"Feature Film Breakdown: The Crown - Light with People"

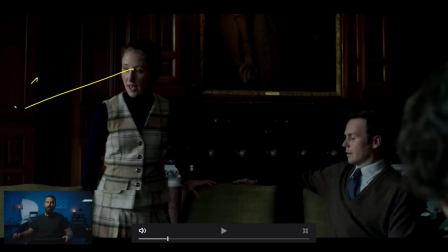Now, this one, okay, we've set up our side of the line here. She's looking that way back at them.
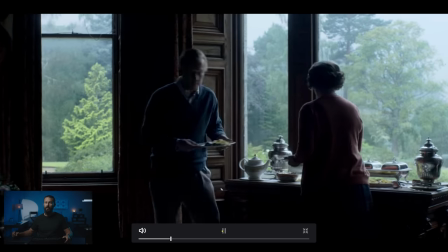She's going to sit, and she's going to be the farthest person over. We follow him over.
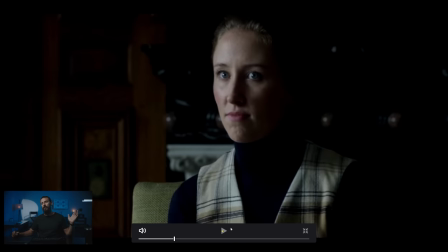Here she follows him with the eyes. Okay, now this, you know from this point forward, we've already won. We've set up our big light source. it's gigantic windows, it's big, it's soft, which means here, in a shot like this, we can take the liberty of making this as soft as we want,
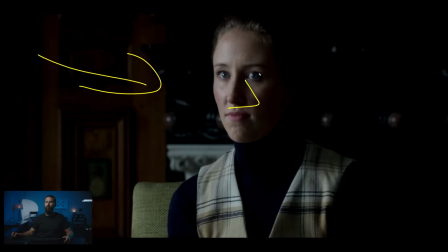this shadow. And then if you want more room tone back here, you know how to get that too, right? You can either go from above, add room tone, which is harder. Not harder in the sense that it's harder to set up, but it's harder to make it look good because the more lights that you add inside, the more opportunities that you have to screw it up. And you don't want to screw it up. You want to make it as easy and as simple as possible.
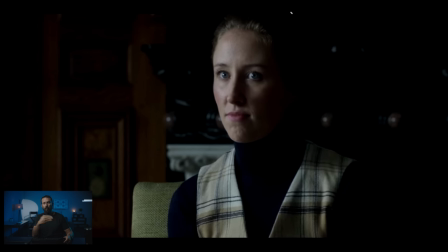So, if you can, get the biggest light that you can, put it outside, shine it inside, make it as soft as you can. Don't soften from the outside, right? Because it's going to take forever. Soften from the inside.
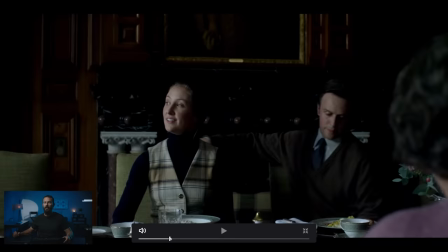And when I say that, you don't need to really soften. Here, okay, maybe you decide...
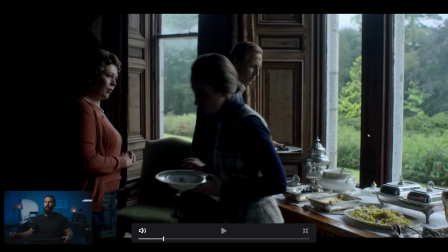Where is it? This. Okay, we're going to put... Let's put... Let's just say... We're not going to go with the Gold Post option. Let's say we go with a single M90, right? which this is a big room, single M90,
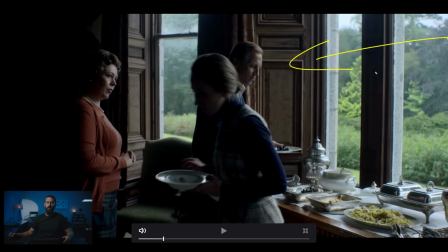we're going to bounce it into a 12x of ultra bounce, and then it's going to push in. That severely limits the level when you bounce versus pushing in. I mean, or you could push, right? Same exact thing. You could push through a 4x frame, then through a 12x frame.
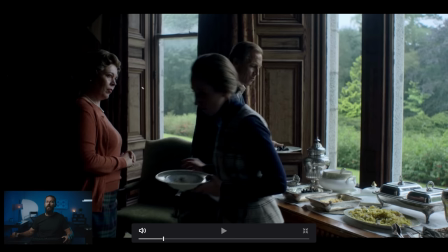That gives us this level of softness. Obviously, the bigger you make it, the better it's going to look. Just remember, the bigger that you make it, also the more neg you're going to need, right? Because it's going to go everywhere inside of this room and you want to suck up all of that light to maintain these ratios, to maintain this darkness throughout this show.
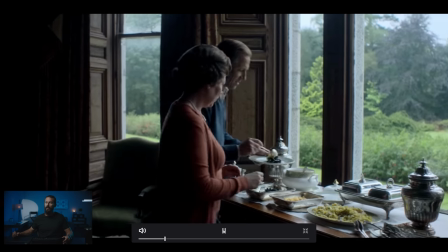So, as soon as you do that, okay, that's that shot there, right? We've got the M90 out there.
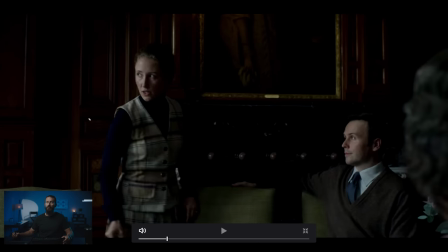Now, in here, now, because we have to reach into the room more, right?
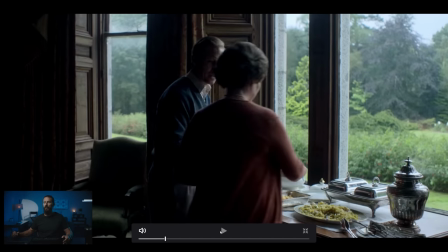Like here, you know, they're right next to the source. They're right at the window. Here, as we go inside the room more, we need more reach.
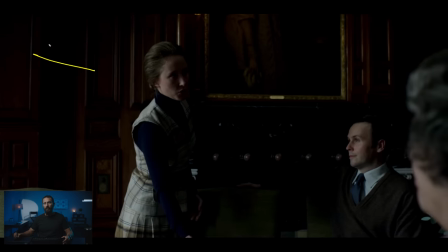So, maybe we, if we're pushing the M90 through, a 4x and then a 12x, maybe we take the 4x away and then we put something smaller inside the room, right? And what allows... what you can do when you put diffusion inside of the room... OK, I get it, it's a pain in the ass for talent because they got diffusion frames everywhere,
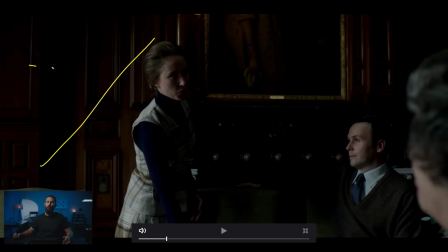but then you can diffuse her versus the background, and you can do it with one light. It's like when you diffuse the sun on a sunwrap. You can diffuse the sun on a sunwrap with a highlight for the edge of somebody to soften it off, and then you can bounce from the sun too. You do the same thing inside. But you can only really do this technique if you get really big lights, right?
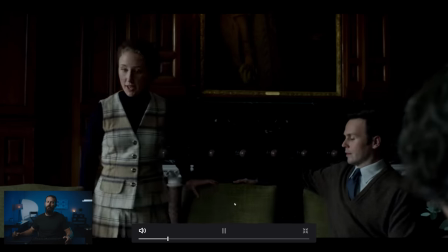You want the biggest lights that you can possibly afford. All right, that is going to do it for our look at the crown. As you can see, it's like one decision. Do you decide to go on the light side or on the dark side? If you decide to go on the light side, be prepared for either flatter results or if you're trying to create some shape, it's going to take a lot more of a grip jungle, many more obstacles on set. ask to have that shape and maybe you might be able to do it for one shot you might be able to do it for two shots but as that schedule starts to explode as you start to build these grip jungles around individual shots you're going to find it's really really difficult and eventually if you're like me you're going to give up and just shoot it flat and then the next time you're going to know that that probably isn't the best choice to shoot from the light side of the room okay hopefully got something out of it uh and yeah if you are interested in seeing the rest of this video, the rest of the breakdown on The Crown, and new ones every single week for the past however many years it has been, please do think about joining the Patreon group. I appreciate it very much. The link is in the description below. Okay, that is going to do it for us. We'll see you in the next one. Goodbye.